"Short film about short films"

One of the conventions of a short film is that they don't use establishing shots as they don't have enough time to set the scenes. They usually just jump straight into the plot by using like a close-up shot.
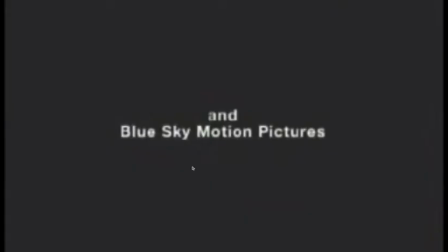9s
Here's some footage from the short film Tea Break that shows they start their film with close-up shots rather than establishing shots to jump straight into the scene. There generally isn't much speeder than a short film.
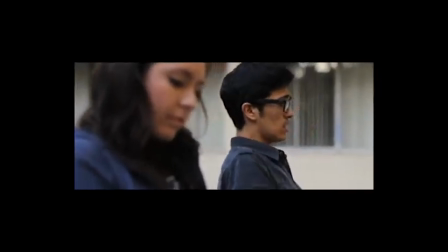20s
However, lots of non-digestic sound is used to communicate the narrative quickly and to generally emphasise the narrative to the audience.
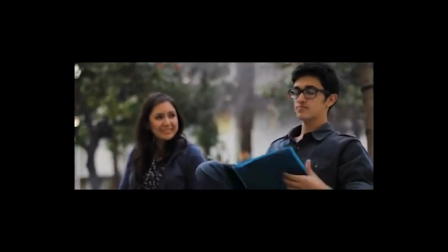31s
In this clip from the short film The Most Beautiful Thing, you can tell that dialogue is not needed and it's more of the importance of sound.
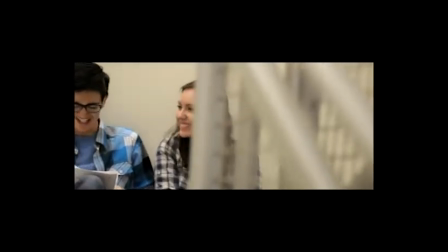38s
In this clip there's lots of non-diegetic sound but you can still get the narrative from the film as you can tell the guy is trying to impress the girl. Colour correction is also heavily used again to emphasise things to the audience.
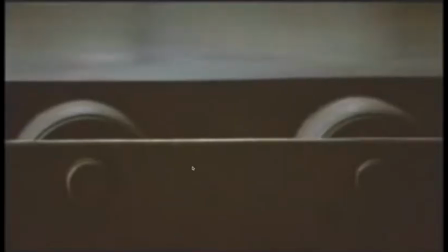50s
For example, in a dark horror scene all of the colours will be extra bleak and dreary to emphasise to the audience how much of a dark scene this is. Most short films carry a moral message or a lesson to make the audience think about the meaning of the short film,
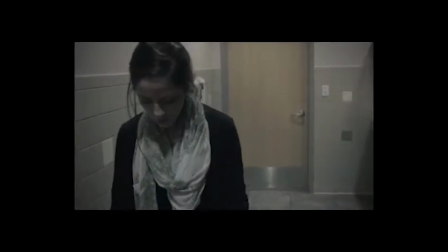63s
meaning that it has more of an impact or so the audience will get more of a chance of remembering it.
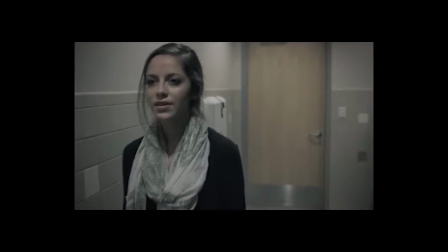69s
Here is a clip from the short film identity showing that most short films have a hidden message or moral behind them.
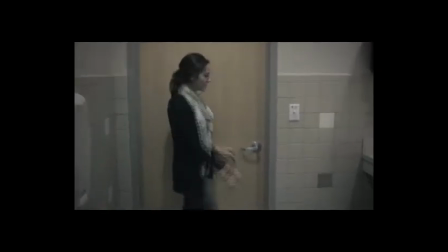75s
In this clip you can see here the girl's just taken off her mask and revealing her identity to everyone, going against the social norm. Short films don't usually feature many characters again to make the storyline and narrative easier to follow.
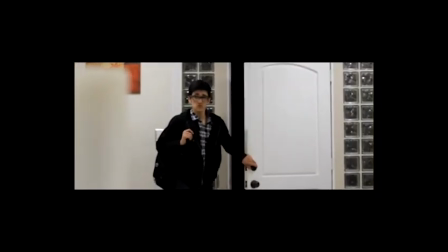88s
Again we have used the short film The Most Beautiful Thing to represent there are only one or two characters in the short films.
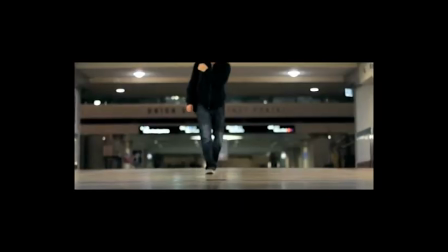94s
This is to help the audience follow the narrative and go along with the storyline easier.
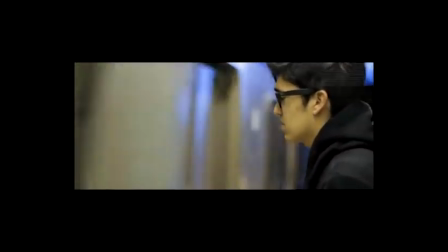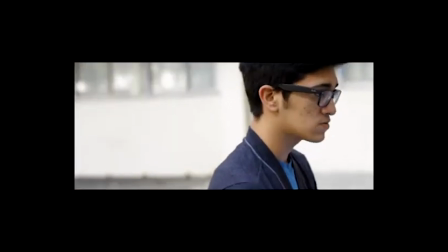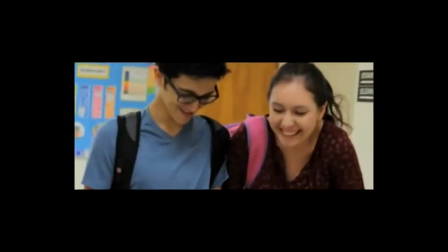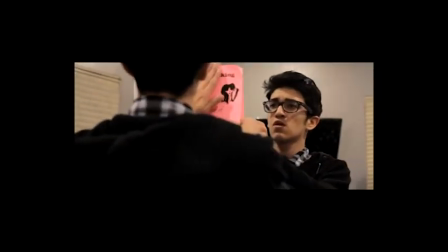Crops and costumes are often exaggerated to make quick characterization as there is not enough time to display those characteristic features through the narrative. Short films can often be unrealistic and contain a twist. The reason for this twisting in the storyline is to make a short film interesting as they are short. Without a twist, a short film would simply be uninteresting. Short films are typically short, normally around an eighth of 5 to 20 minutes.